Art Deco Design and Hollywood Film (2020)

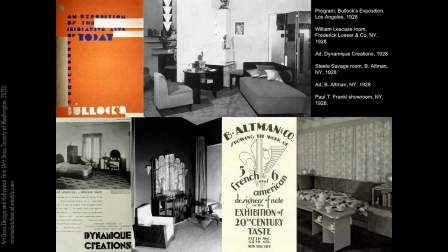(28:59)
Furniture manufacturers were beginning to produce their own modernistic lines, and in addition to publishing his book New Dimensions, Paul Frankel helped to found the American Union of Decorative Artists and Craftsmen, in part to, quote, direct the so-called modern art movement in this country along more intelligent lines, end quote.
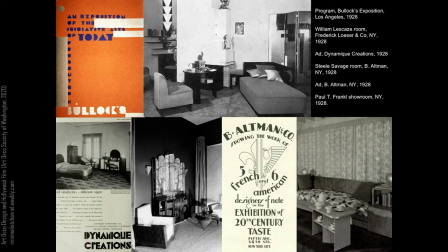(29:20)
I suspect that MGM's design for its film from the previous year, Women Love Diamonds, is not what they had in mind. I'm including this, like the previous Norma Shearer stills, to illustrate how Gibbons did occasionally incorporate more French or Art Moderne-inspired
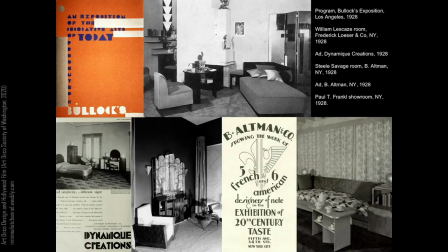(29:37)
furnishings in MGM's output prior to Our Dancing Daughters in 1928. The platform bed scene here would also appear in Daughters, as well as in The Kiss in 1929 and The Divorcee in 1930, among who knows how many other MGM films yet to come.
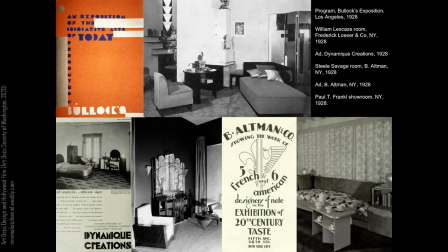(29:53)
The shirred fabric wall coverings, an efficient scale-enhancing technique, would also make an appearance in Greta Garbo's Boudoir several years later and Grand Hotel. And although it's clearly dripping in decoration, Women Love Diamonds was not a smash hit.
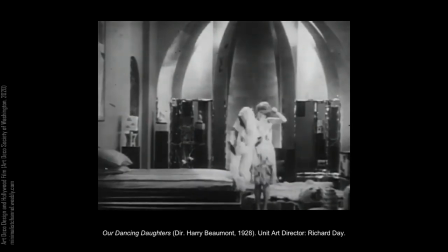(30:10)
Our Dancing Daughters, on the other hand, was a huge success, and I think this is much more like what everyone imagines when they think of Art Deco in Hollywood.
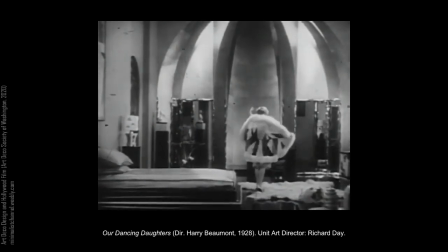(30:18)
The film was widely publicized well before its fall 1928 release.
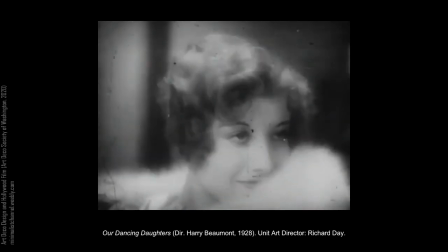(30:23)
Attention was given to its cast, its theme of jazz age youth, its use of shimmering incandescent lighting,
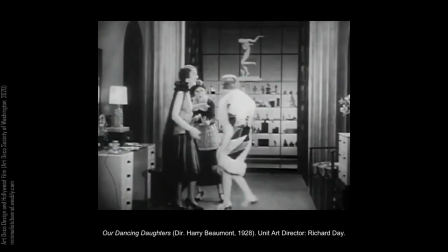(30:30)
synchronized soundtrack, and of course, its setting. The design of this film is credited to Gibbons and his talented unit art director, Richard Day.
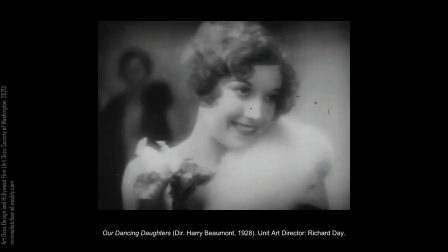(30:38)
Day would leave MGM the following year and go on to design powerful sets for the 1930s classics Dead End and Dodsworth.
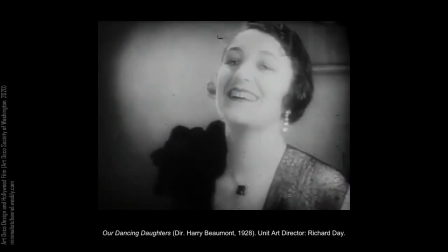(30:46)
The story shared in Dancing Daughters is noteworthy for how cleverly each home subverts expectations in terms of each lady's personality.
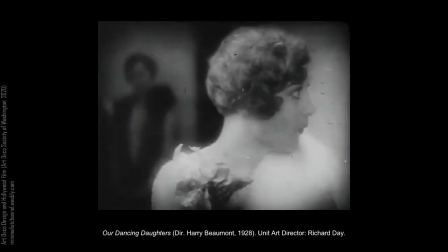(30:55)
Unlike most characters living in modernist settings, Joan Crawford and her family are forward-looking and thinking, as well as morally well-grounded.
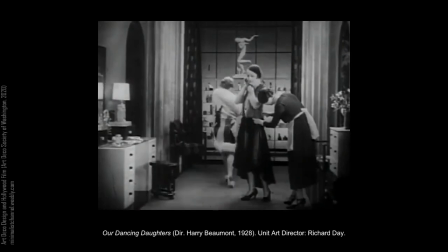(31:03)
It's a perspective that gets more slippery with each film in the series and one you almost never see in the 1930s.
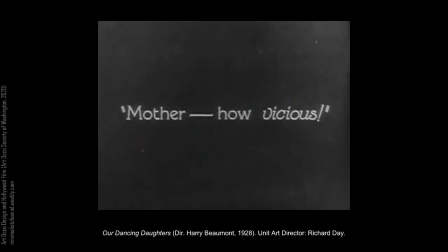(31:13)
Lighting is key for this film and those that followed. Faster, more sensitive film stocks required less intense light to produce a quality image.
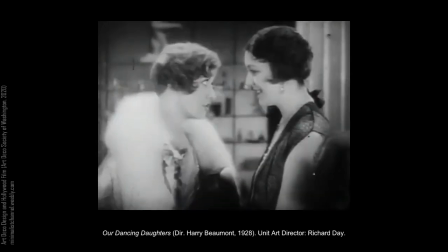(31:22)
Incandescents were smaller and more portable than the massive arc lights used up to this point.
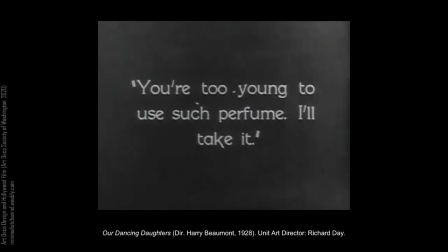(31:27)
Their size lent themselves to use within the confines of sound stages,
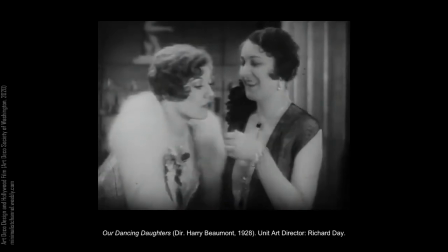(31:31)
offering quick lighting setups and greater options in terms of cove and other decorative lighting techniques.
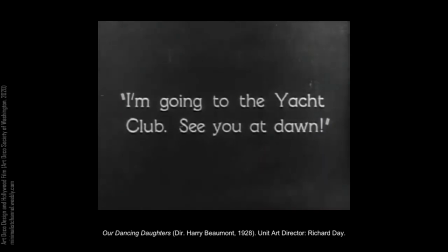(31:37)
They were also quieter, essential during the transition to sound films. It is a known fact that Gibbon's preferred sets lit using a high-key light,
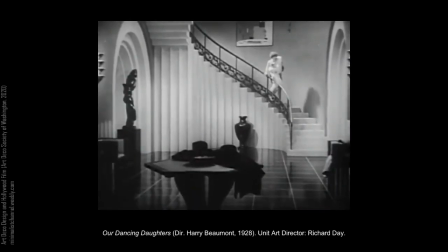(31:45)
a bright, diffuse light in which shadows are reduced and every corner as visible as possible.
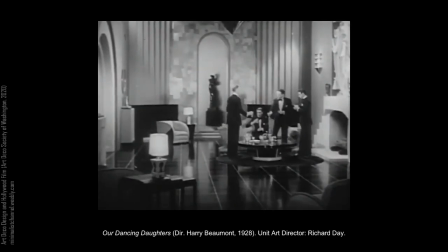(31:51)
The opposite would be the shadowy, low-key light of film noir.
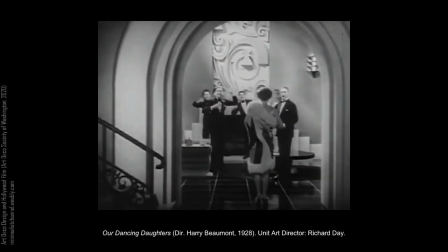(31:56)
MGM's preference for brightly lit, big white sets was partly a desire to show off the quality of the settings,
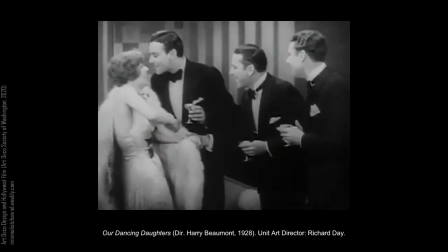(32:02)
but it also meant that MGM product would look good even in the smallest theater using the weakest projector light available.
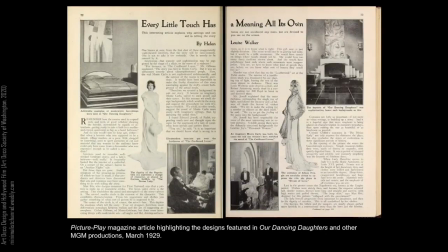(32:10)
I love one of the quotes identified in Howard Guttner's biography from the New York News, which observed that, quote, modernistic effects in furniture and architecture are being used with a vengeance by MGM. Weird beds almost to the floor have little woodwork, save foot-high boards which conceal the springs, end quote.
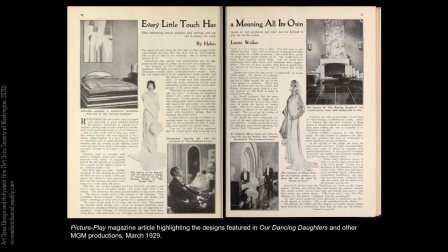(32:30)
The LA Times was even more succinct, stating that, quote, if you are looking for snappy, up-to-the-minute entertainment in people, sets, and atmosphere, it's it and that's that.
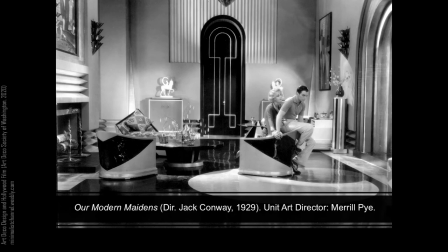(32:41)
The tremendous success of Our Dancing Daughters launched the career of Joan Crawford and led to two additional films centered on the trials and tribulations of young moderns in the jazz age. Our Modern Maidens followed a year later and took the designs highlighted in Our Dancing Daughters to another level.